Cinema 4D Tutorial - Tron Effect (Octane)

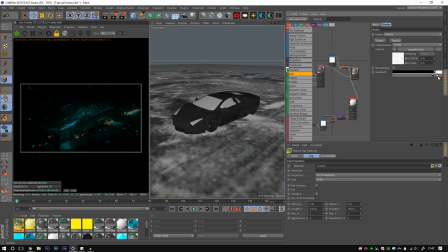Of course, the further you get away, the softer it will be, which you don't want. But that's how I gained that effect.
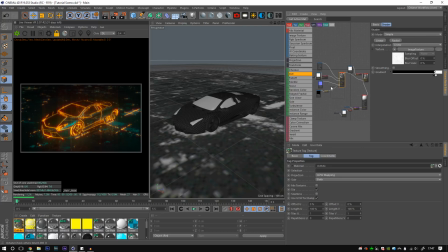So I hope that was easy enough to understand. Just your kind of floor material, your glow, and you plug that straight into material 2, that into material 1,
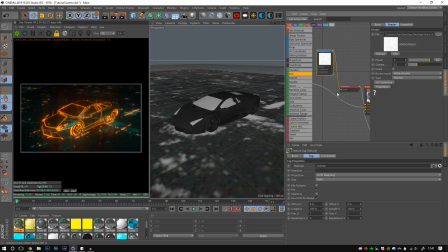and you break that up via a surface imperfection or a noise, whatever you want to use in the amount.
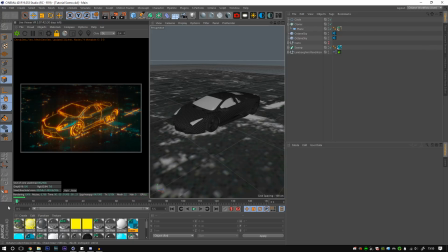One other thing you would have noticed in the scene, which I'm sure a few of you, if not a lot, will be intrigued by, is the tracers following the car. Now, as I said earlier, I'll leave a tutorial to that because that's not what I want to focus on. But I will go over the material of how I done it.
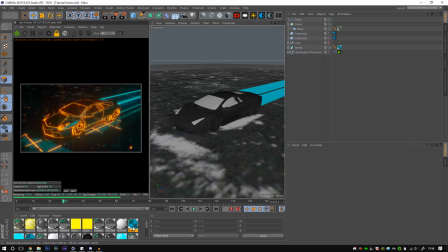So if you do choose to do the tracers, then you can have a matching material. And of course I used 2 of them. It took a while to kind of get how I wanted it to be. And they were just sitting on the back of the car. Of course, if it was like the bike, then it would be 1 tracer and all of that.
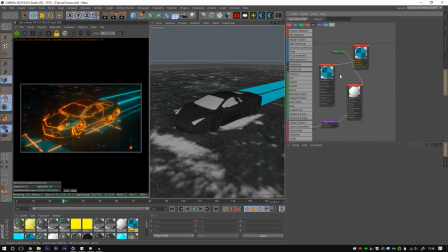But the material was pretty basic. We had a glass material, 1.5 index, pretty sure fake shadows, no roughness, and we had the transmission set to what was the same color as the car.
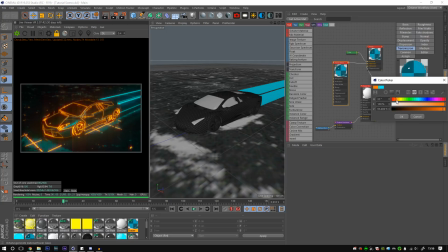Now if we change that to a similar color here, the orange, and then we go in the RGB spectrum and we do the same thing there. Of course we have orange tracers now. It's just the same thing. I used a texture emission apparently.
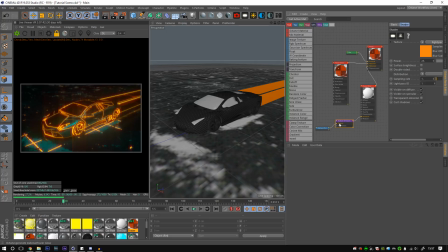I don't think it matters, but you just control it with a dirt map. I had a pretty low strength just because I didn't want it to be too bright, and the radius just kind of going in enough
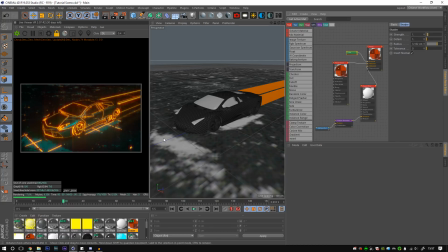so it kind of hits the middle, because that's what it looks like, and the glass material allowing it to be see-through but also kind of catching that tin. So as you can see, it's really basic. If you apply what we've done with the ground and with the car and that texture with the dirt map,
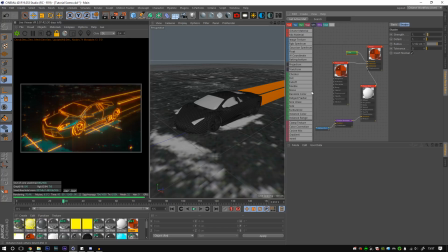then well, just with the car, then you'll get that very, very easily. It's not difficult, but I just thought I'd go over that in case you're wondering.
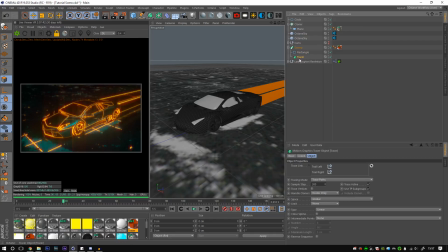And of course, it was if you know how to use the tracer, then you'll know what I've done. I used 2 null objects, rectangle, but I will link the tutorial.
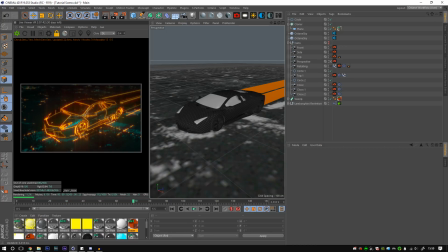So I hope this renders you some cool results. I noticed there wasn't any tutorials on this, and when I found this little gem with the dirt map, I thought it'd be great to go over it, and I've had a lot of fun working with it over the past week or so. I hope you enjoyed this tutorial. Please check out all my others.
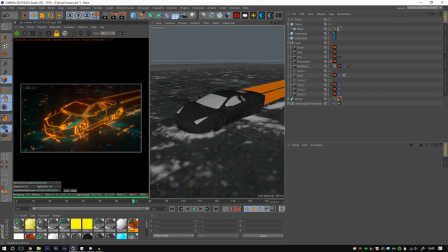I'm working on more to come, and my tutorials have been doing well recently, so obviously I'm going to do more. My Discord's in the description if you want to join and just talk about art shit or ask me any questions. So it's my Twitter if you need to ask me anything at all more personally, whatever.
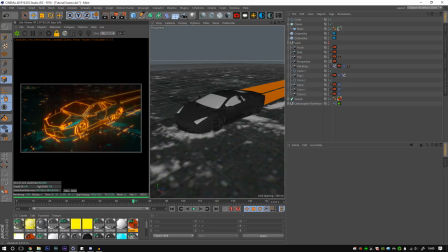Thanks for watching. I appreciate it. Have fun with this, and I'll see you in the next one.
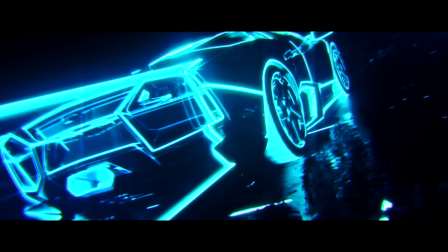People wishing for a burner. You keep laying while you walking. You know that it's on the furnace.
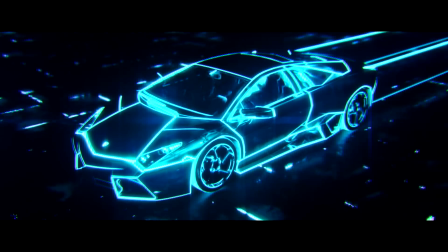I bet you beat you. Had the bungee fucking no beat you. Riding for wallet. Keep laying while you walking. know how this on the furnace. You
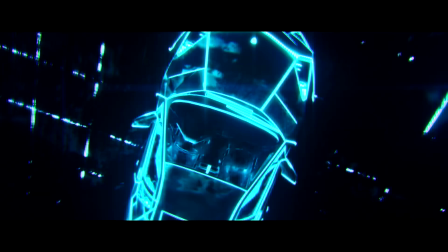Timmy, Turner. Even with you for a burner. Tequila, right, walking. You know how it's on the furnace. Up at your beach. And they bought you fucking no